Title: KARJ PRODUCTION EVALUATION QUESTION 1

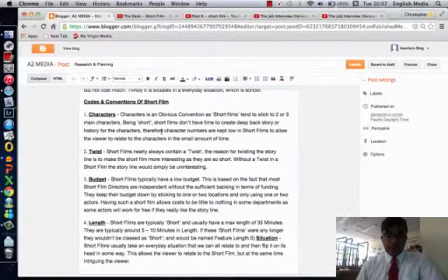5s
Okay, so when looking at evaluation question 1, which is in what ways does your media product use, develop, or challenge forms of convention in real media products, it's best to start off by looking at what are the codes of convention of short film. And as you can see, I've already brought up from my research and planning the codes of conventions that I found in short films.
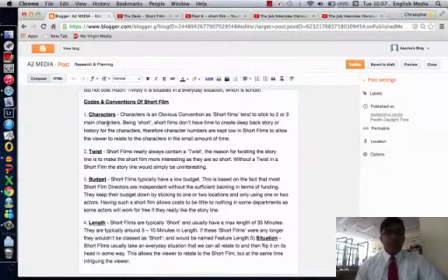27s
I'm just going to go through them real quick so we can get an understanding. So, first of all, characters wise, there's normally 2 to 3, maximum 3, but majority there's 2. As it's being short, they keep the story less than
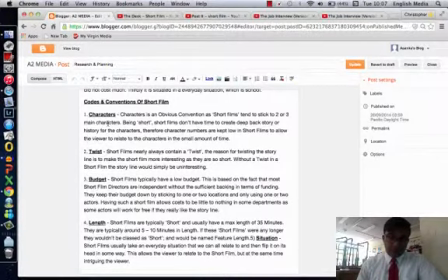45s
5 minutes majority, but some short films can go up to 35 minutes max, but they are typically 5 to 10 minutes, as I've said. Another code of convention is that the budget is really low. It's not it's not a Hollywood movie that can go to tens of millions.
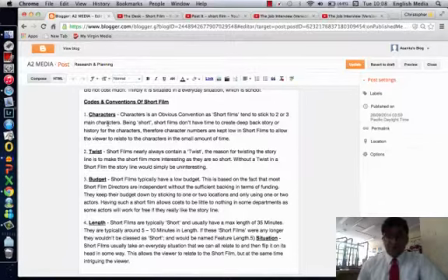61s
It's normally around about 1,000, 2,000, 3,000 pounds, or even less. What I found that in most short films is that there's always a twist, meaning the audience will feel something will happen, but then it will change all of a sudden.
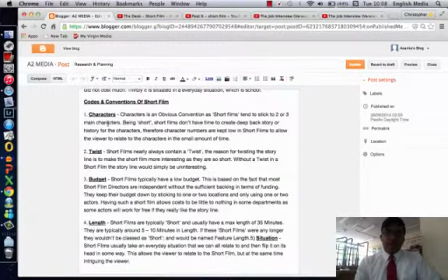78s
So I think it's best that we start off by going through the codes of conventions of our short film that we created.
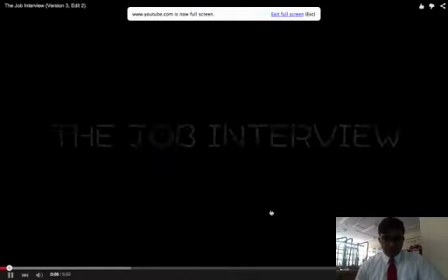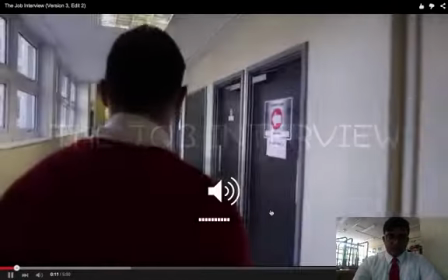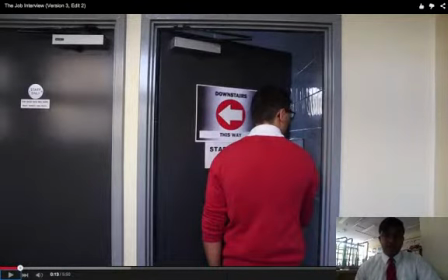98s
Okay, so first of all, we start off by a following shot. We done this specifically because we wanted the audience from the get-go to immerse themselves into the movie and feel as if that they're going to the toilet with them. This is a code of convention because I found this in another short film, as I'm about to show you now.
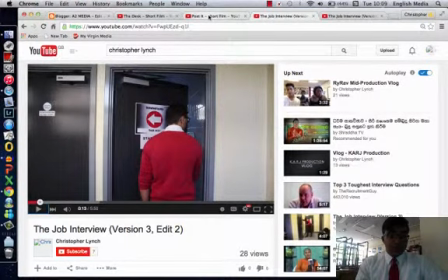117s
It's in a short film called.
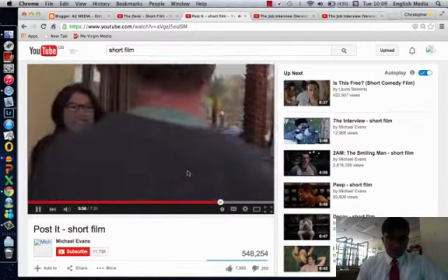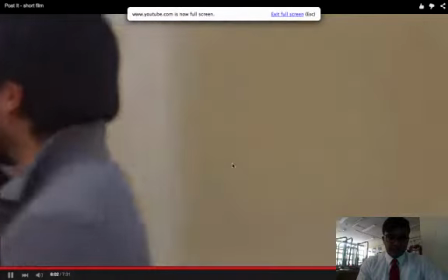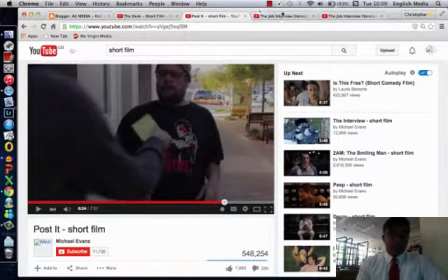132s
Although in this specific scene you could see that they were following from the front, we challenged that code of convention by following them from the back. So back to our film.
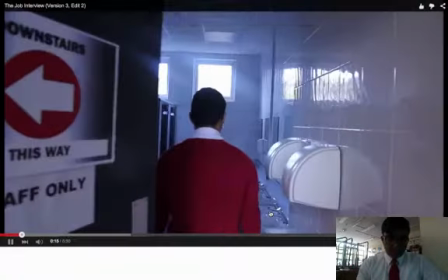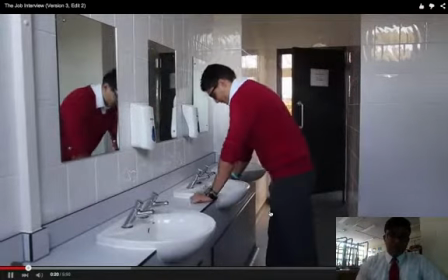150s
Now we have Ruben, our actor, kneeling down,
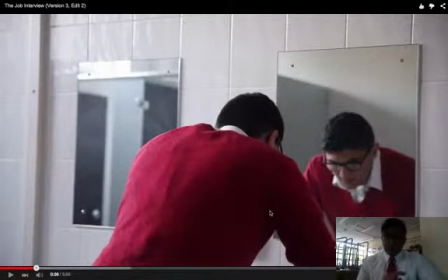155s
leaning towards the thing, and we're jumping shots from shot to shot from him kneeling down slowly to the door shutting. This is because we wanted to make it feel as if that it's him only in the toilet himself, no one else.
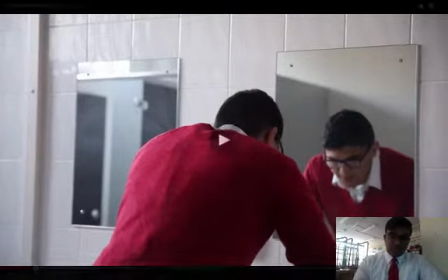171s
But as we're about to see, there's another character that comes up.
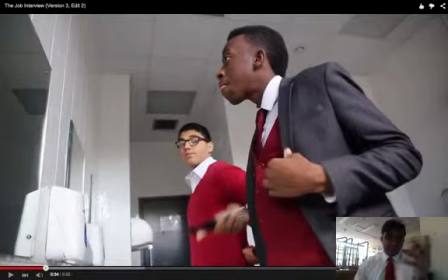179s
Now I like to take your attention to this type of shot. We chose this shot specifically because if we were to put the camera near the sink, we wouldn't get both actors in frame. So we chose to choose this shot because it's low down and it may
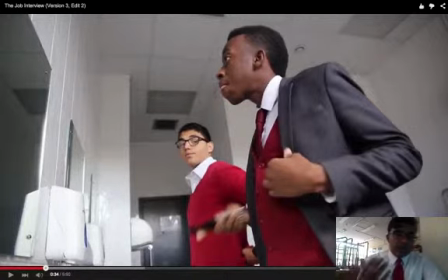198s
make the audience feel as if Ruben is either dominant or Kalippi is either dominant.
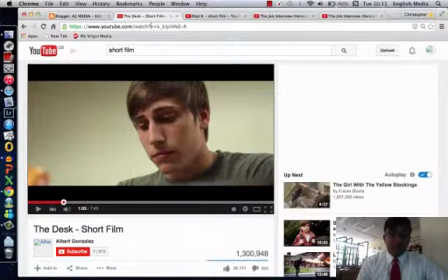205s
It's also seen in the short film The Desk.
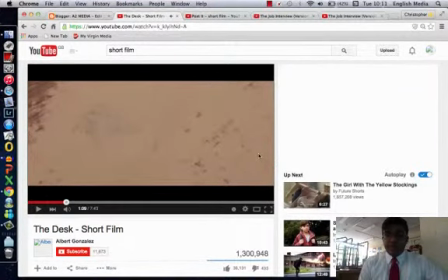213s
As you can see on this, in that specific frame, we're looking up at the main character.
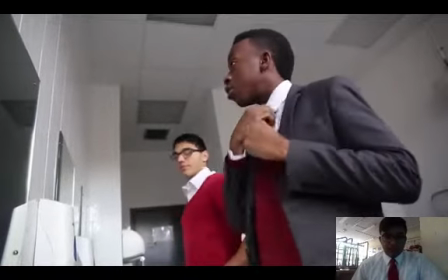223s Nice time. Oh, thanks, mate. I got a job interview today, so I got to present it.
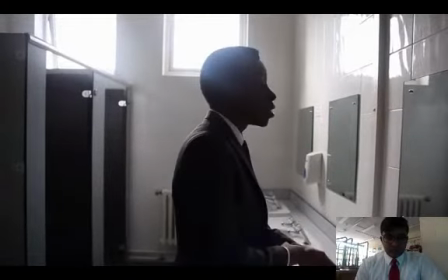229s Yeah, really? Me too. Oh, really? Well, good luck.
So these shots are point of view.
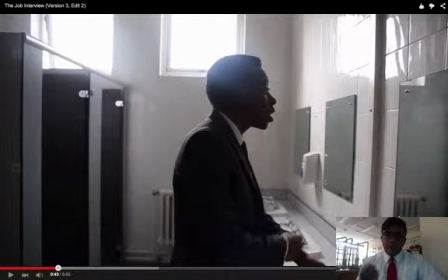235s
We wanted to really make the audience feel as if they're with that specific character. So in this point, we're looking at the view of Ruben, our actor.